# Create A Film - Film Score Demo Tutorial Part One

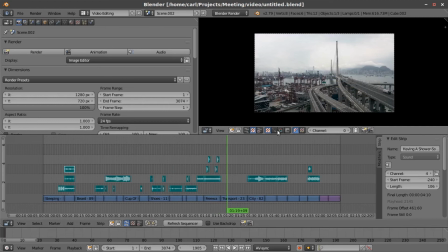So I found this nice big kind of foggy, dark, gloomy day, but it's an aerial shot, a flying shot on a big freeway bridge coming into a city, and I thought that would be great,
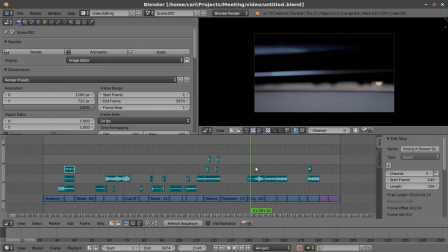so I milked that one for all it's worth. Nice big long shot there. Then a close-up shot of blurry ground level street traffic,
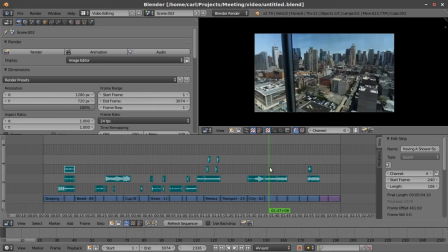and then a shot of a pan right to left in an office building overlooking a city. A little bit nicer out now, a little bit more blue sky.
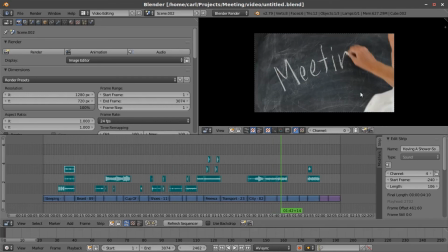And then I happened to stumble across this shot here of someone writing with chalk on a chalkboard. I don't know who uses chalkboards in a business space, but it seemed to fit, writing meeting and then a time on there.
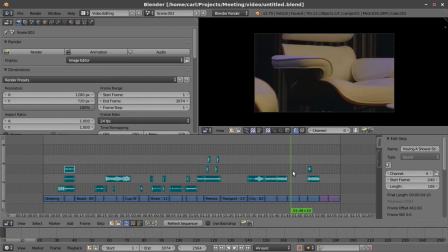I thought that was nice, so I grabbed that, put it in there. And then I found a sequence of shots of a conference room.
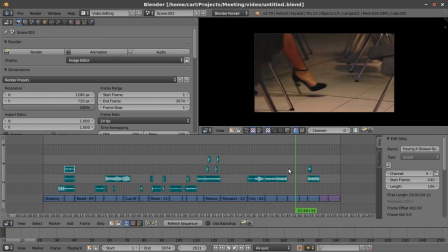And it has another person here walking by, this lady's feet walking by the chairs.
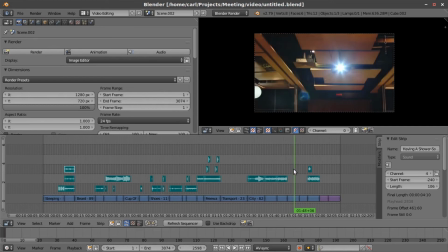And I thought this looked pretty good. Looks like an empty, office setting or conference setting before people arrive.
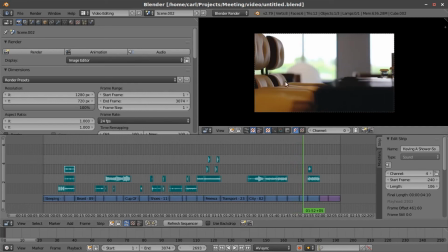And then I found a couple more shots of that same environment.
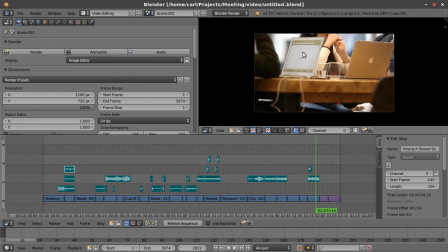And then a shot of people sitting at a table with some technology sitting out, and they appear to be into a meeting.
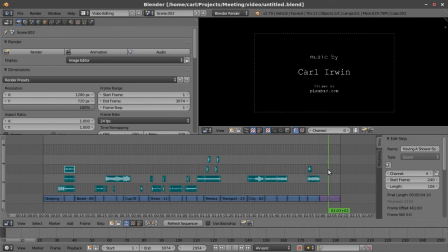So I end it with that shot, and then the little credits here, the title at the very end, and then some attribution to my work. So I also put in the source for my video, at least there, Pixabay.
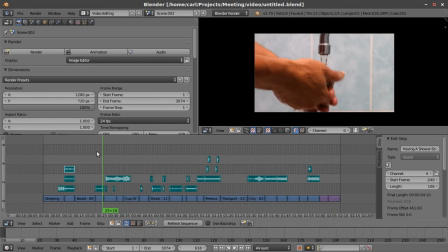So anyway, that's it. I edit together this movie. Then I took my sounds that I downloaded from Sound Bible, and I put those together here.
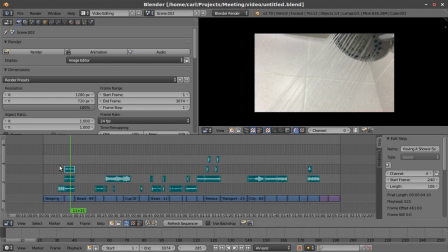So you can see, if we play this back, I just put in the sounds where I would want sound to be happening. I don't want sound happening all the time.
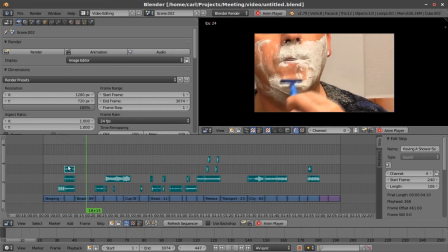Like right here, I don't really need sound of this going on, but I would definitely hear that water going in the shower head, so I put it in the sound for that.
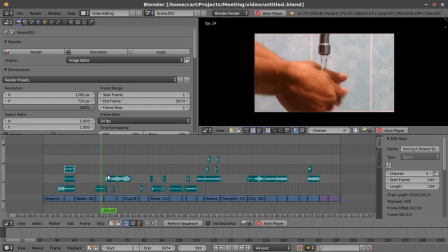Sound here for water flowing.
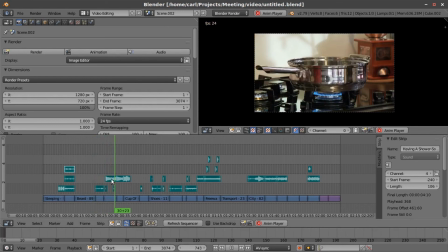A click for that, and then the sound of... This is actually a wind sound that I passed off as a burner.
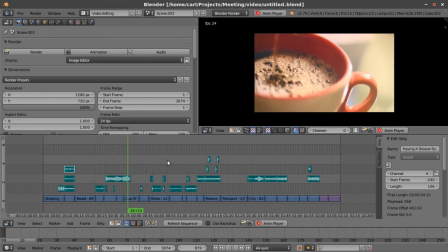Made it a little bit louder there as the camera is closer. Sound of someone pouring fluid.
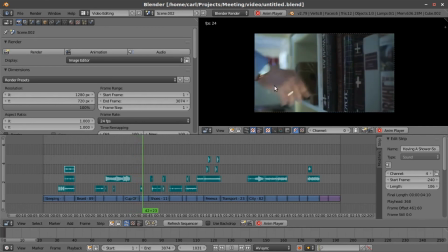Some kind of pouring. And a little bit of a bump there as he puts that back in.
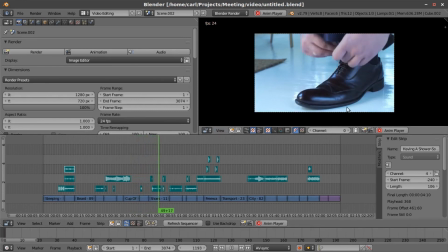Most of this won't show up because there's music. This is actually the sound of like leaves rustling or something.
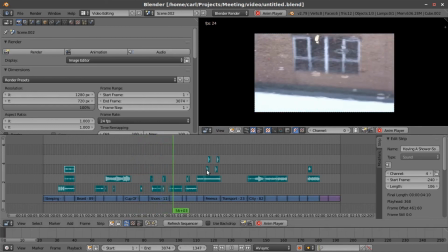A couple of footsteps I added in there, just to make the sound of fabric.
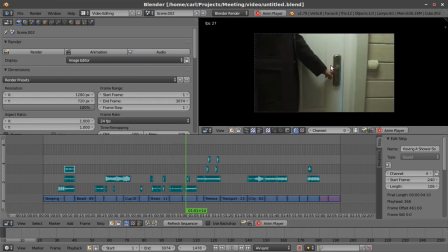This is actually the shower head clip, just a different part of it.
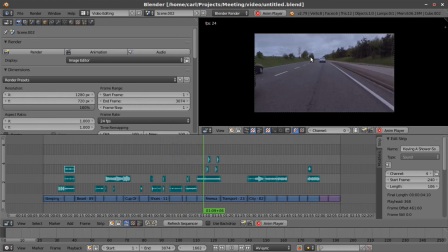There's some rain. The sound of machinery on as the freeway sound.
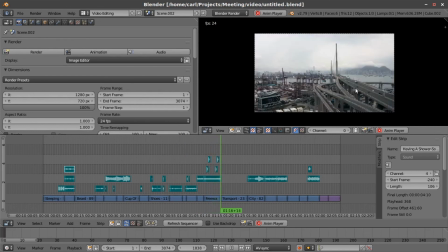And another nondescript sound for the windshield wipers. I didn't put anything on this because I knew that I wanted to put a big musical moment on that, and I didn't really want any sound getting in the way.
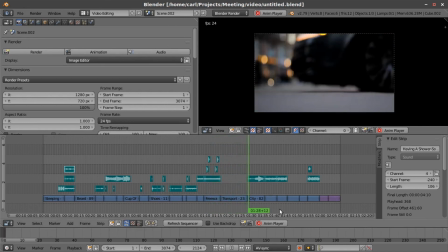So I left that wide open. This is kind of the place where the music can take over.
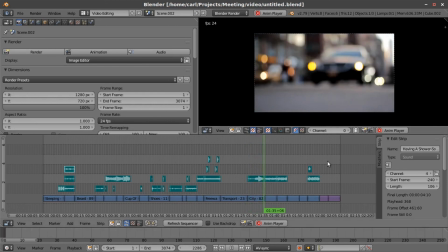And as the music I knew would calm down a bit, we have some of the sounds of the traffic in there. sounds of people.
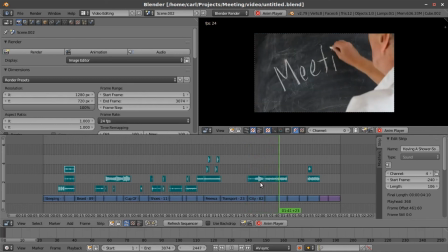So this is implying that there's a bunch of people there, but we don't know that. It's just a shot of an outdoor space.
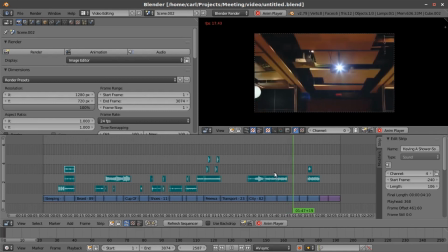Some more of that people stuff. A quick note about that: as the shot changes, the volume changes, just so that it implies a slightly different location.
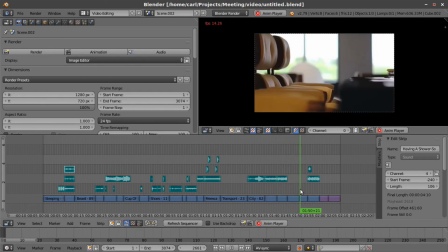And I left sound out of here because I knew the music would take over a bit more.
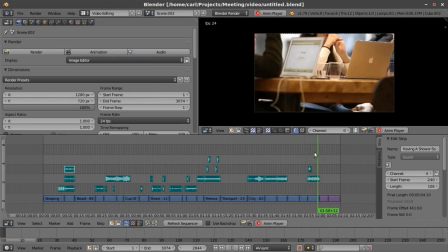And I just recorded myself saying, "Let's get started," as if someone's starting a meeting. I put it in there.
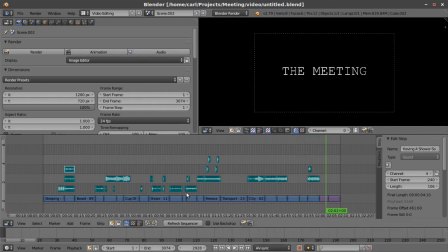A little bit of sound of crowds there. So I just put in the sounds that I needed. I knew this was going to be about music. I didn't need to fill everything in. I didn't need to put any environment white noise in there or anything to fill out the track.